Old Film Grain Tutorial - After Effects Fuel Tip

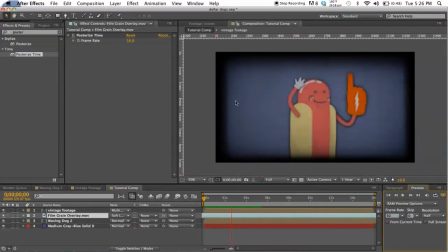So that's looking pretty good. You can see the background definitely looks old and grainy. But the hot dog itself, you can see he still looks perfect, right? He looks like a vector. His arms are moving with perfect mathematical precision because he was made on After Effects.
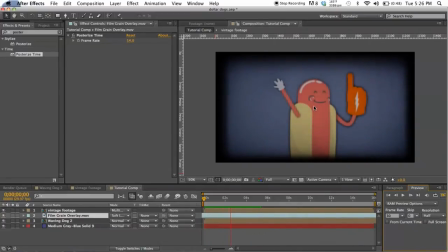So we want to roughen him up a little bit, make him look like he's hand-drawn.
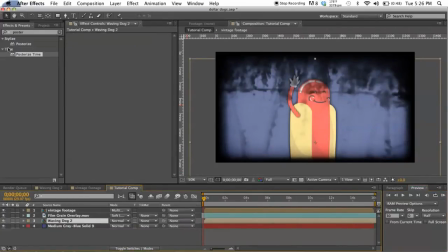So we're going to go ahead and cut to the chase here and put a displacement map on him. And you're going to want to set the map to your vintage footage comp that we dragged in.
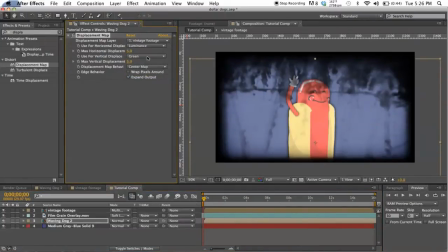And you're going to want to set it to read the luminance, which is the lights and the darks. So I'll briefly explain how this works. And I'm not an expert on this, But from what I understand, it works just like any sort of masking effect that you have in Photoshop, like a layer mask.
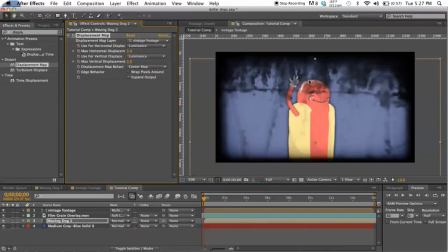Black is going to do one thing, white is going to do another thing, pushing the pixels one way or the other. Middle gray, in this case, is not going to do anything. So based on whatever you put your horizontal and vertical displacement,
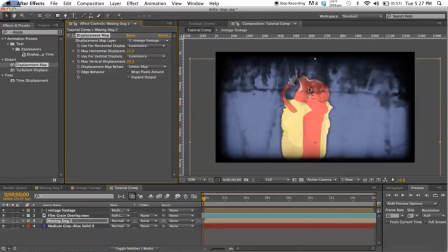you know, After Effects is going to push the pixels one way or the other, depending on if it's underneath a black or a white. So I'll just turn this way up so you can see what I'm talking about. You can see he's really, really chopped up by this. I mean, this is a pretty intense example because this first frame has a lot of distortion on it.
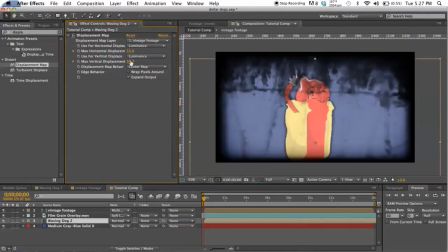I've found that 15 is usually a good setting for this.
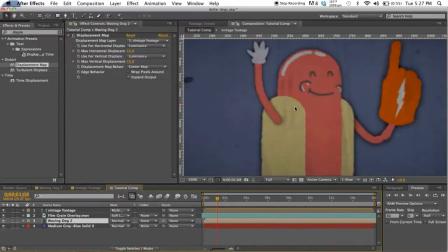And I'll skip ahead and we'll just take a look. I mean, you can see it just kind of roughens the edges up, which is exactly what we want. So he's starting to look pretty good. Let's go ahead and preview this.
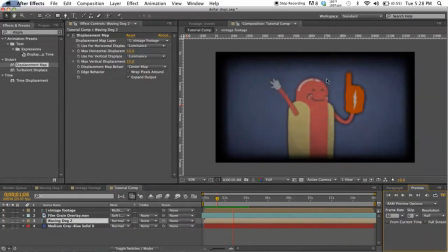So now you can see he's skipping and jumping pretty well. I mean, he matches our vintage footage perfectly because we're using that same overlay as a displacement map. But again, his hand movements are still too perfect.
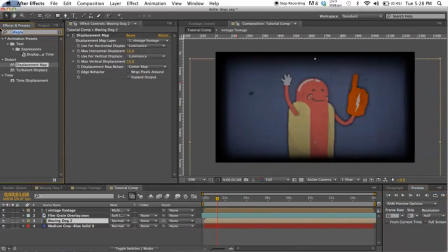So just like with our footage, we're going to go ahead and posterize time on the hot dog. And we're going to stick with that 14 frames per second.
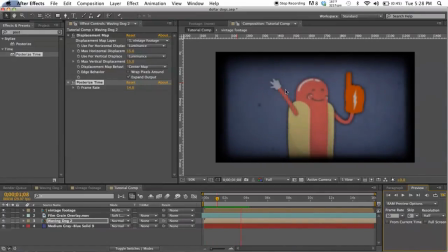And you can see, I mean, he just looks, it looks choppier. Looks like a cartoonist hand drew this, right? He's looking pretty good. And if I haven't, I don't think I've mentioned this.
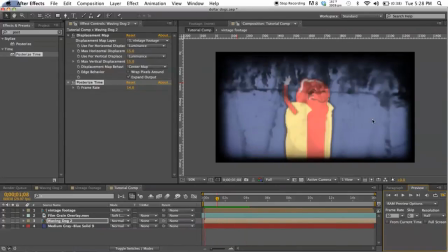Obviously, you don't have to restrict yourself to just doing a cartoon.
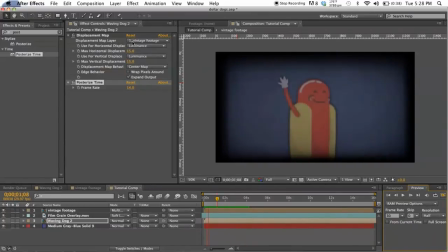This style, by using the posterized time and the displacement map, it will work on anything that you want to use. Photos, you know, your own home footage. It's definitely not just limited to this. So the possibilities are pretty endless for this if you just want some sort of vintagey, you know, grainy effect.
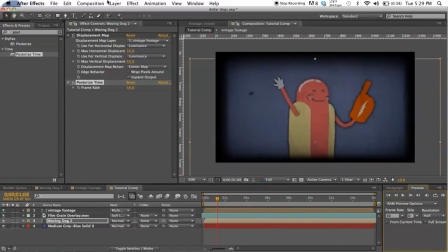I think it looks pretty good. So the last thing we want to do, you know, with any After Effects project is some color correction. So we're going to go ahead and drop an adjustment layer in. And we want to kind of wash it out a little bit to make it look older.
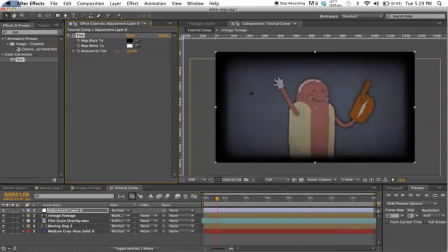100% is too much. So let's just go ahead and drag this around until we find something we like. I think 30 looks pretty good, 30%. And of course, we want to drop a curves adjustment on there, boost the contrast a little bit.
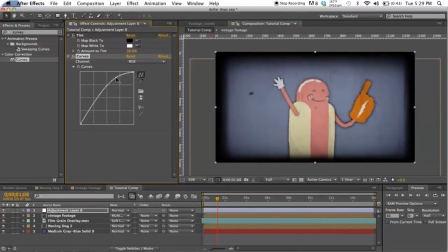Definitely push the lights to wash it out, but at the same time, we don't want to completely lose our darks.
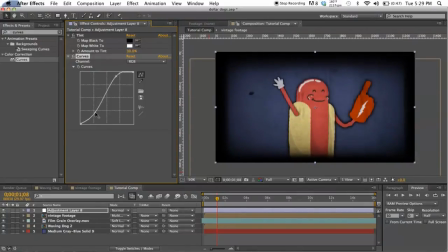So just want to drag that back over. That's looking pretty good, I think. Let's go ahead and I think actually something more like 35 will look better on the tint.
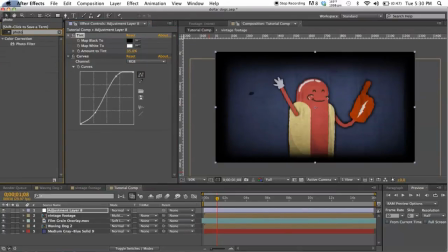Good. Okay, and the last thing I like to do is just throw a photo filter, a warming filter on there.
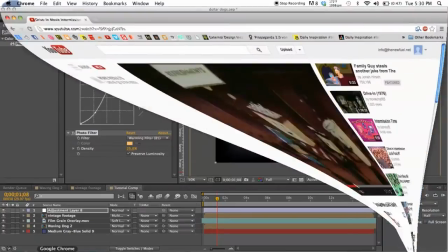It just makes it look a little bit friendlier, a little bit more inviting. You know, it matches the Let's All Go to the Lobby look a little bit closer.
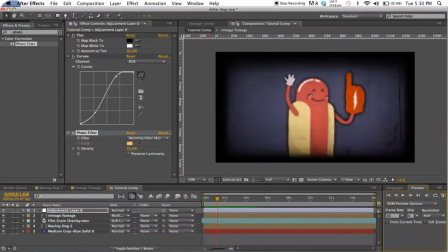And so let's go ahead and preview this. So there you go. I mean, this is looking really, really authentic, I think.